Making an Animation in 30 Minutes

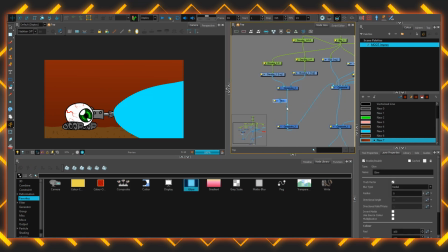12:22 I'll put some glows and things there, and it will apply to both the lightning shapes, it will apply to the beam shapes. Let's just see what we can happen. I'll use the source color at first, just to see how that looks with that blue. Let's bloom it out to, 50-ish. The default color doesn't actually look that good.
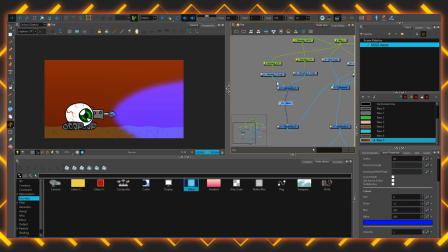12:38 Let's try a deeper blue. There we go. That's a bit more glowy. If it's combined with its original shape underneath, yeah, that's looking a bit better. With an intensity of 2. Let's get a second glow. So there's 3 instances of this now.
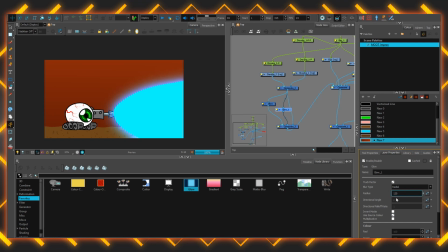12:56 This one will have usually a bit more of an in-between level of glow is what I like to do. And a bit of a lighter color. So it creates a bit more of a softer wash between the solid part of the beam and just the radiant light of it.
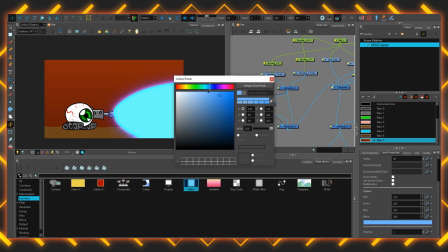13:17 The tricky part with these sorts of glows is having it be effective on small shapes as well as big ones.
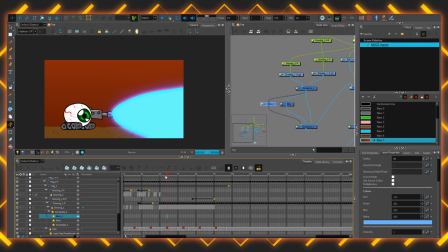13:24 Because the really big beam at the end, you know, that glow would look great if it's
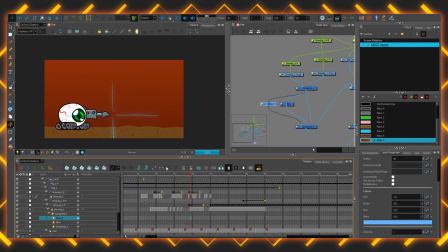13:29 just going all the way out to the edge of the screen. But a glow that's soft on a really small shape like the arcs of lightning,
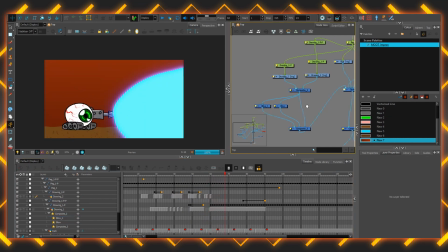13:37 it just gets so washed out you can't see anything at all. So really tight glows work well for that instance.
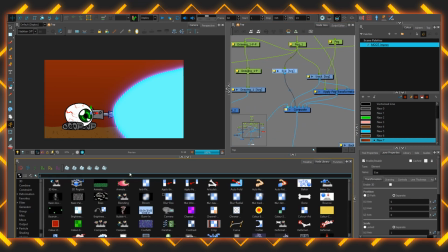13:42 So rather than making something specific for both shapes, if I just do a sort of happy middle ground, it should be good enough for just an all-purpose glow.
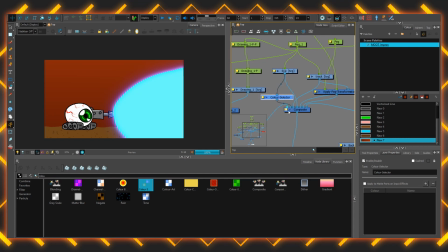13:52 Whatever shapes I throw at that layer, whatever it applies automatically, should do just fine. I want to glow the eye as well, just because why not? I'll put a color selector in there and choose the greens from the iris and give those a little bit of a source color glow, so just, you know,
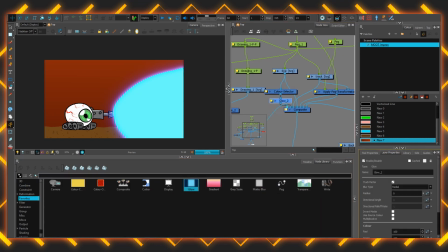14:09 a little bit more interesting dimension to the color than it just being more flat shapes.
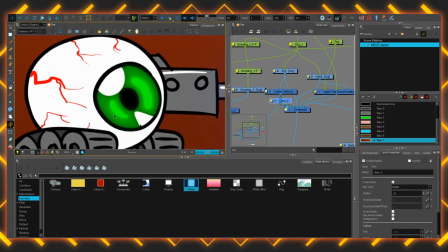14:15 5 and 3, okay. Yeah, that's fine. Doesn't necessarily look lit up per se, but it's a little bit more eye-like. I'll give it a shadow as well,
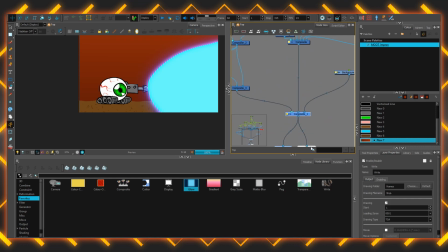14:27 so it actually sits against that background rather than just looking like a dumb little backdrop. Shadows are nice and easy. There's a dedicated node for it.
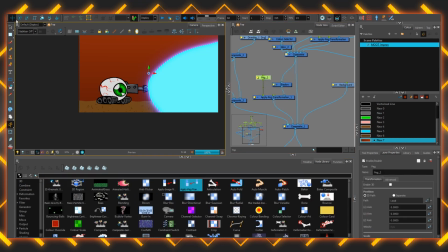14:34 I'll put an applied peg transformation underneath, so it takes a second instance of that image and I can place it wherever I want, particularly with a quad map.
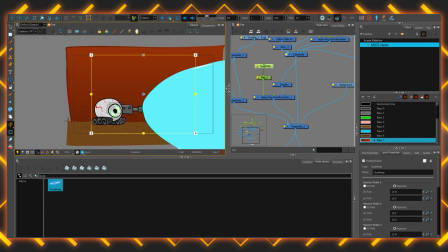14:42 Quad maps are just like pegs, but they have the 4 sort of transformation points in the corners.
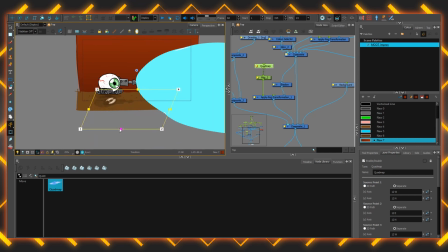14:49 sort of shape and manipulate it like that. And as long as it's parented into the same point as the main character, then it should always just move along with it wherever I take it.
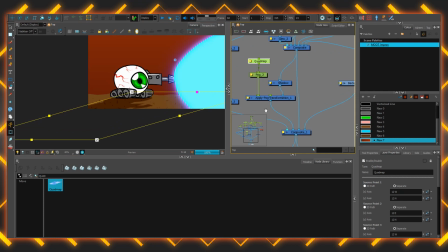15:02 And now, lastly, I want to have the whole scene and the character affected by the sheer brightness of this laser beam. So if I take a tone, put the character through that, it'll darken the whole thing, and then I'll mask it out by itself, shift it a bit to the side.
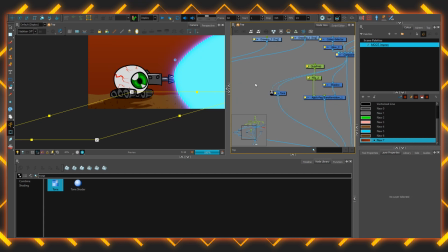15:21 So second instance of the same character into the matte of the tone, peg displaced a little bit to the right, and then inverted. Yeah, there we go. So see how that's now got a bit of a shadow on the left-hand side.
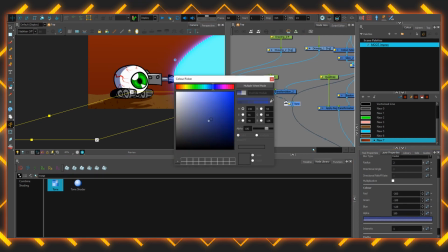15:38 Make it a bit denser and color it appropriately. Could do with a blur too. All right. Now I'm going to probably do the opposite with a highlight so that the right-hand side is lit up by the beam.
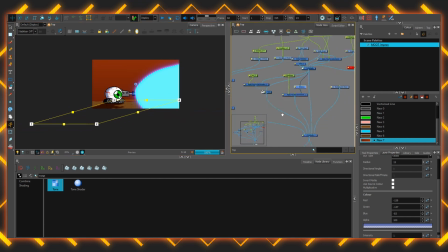15:56 I want the background itself to light up with the beam as well. So for that, I reckon probably a color card with a blending mode might be the way to go.
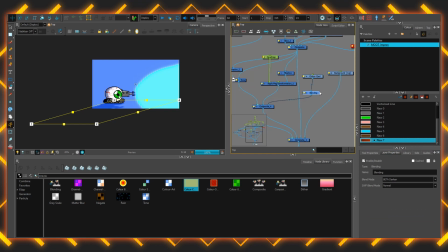16:07 So I'll get a nice dark blue color card and set that to, let's just flicker through them.
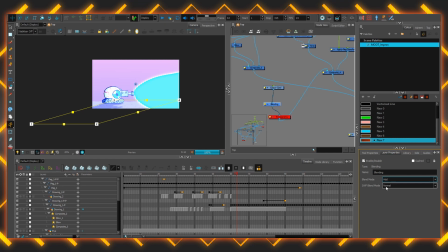16:14 Yeah, there we go, just an add. Add will do, help things all work. I'll put a transparency at the bottom. I think we'll animate that transparency so it will fade in and fade out according to the intensity of the beam.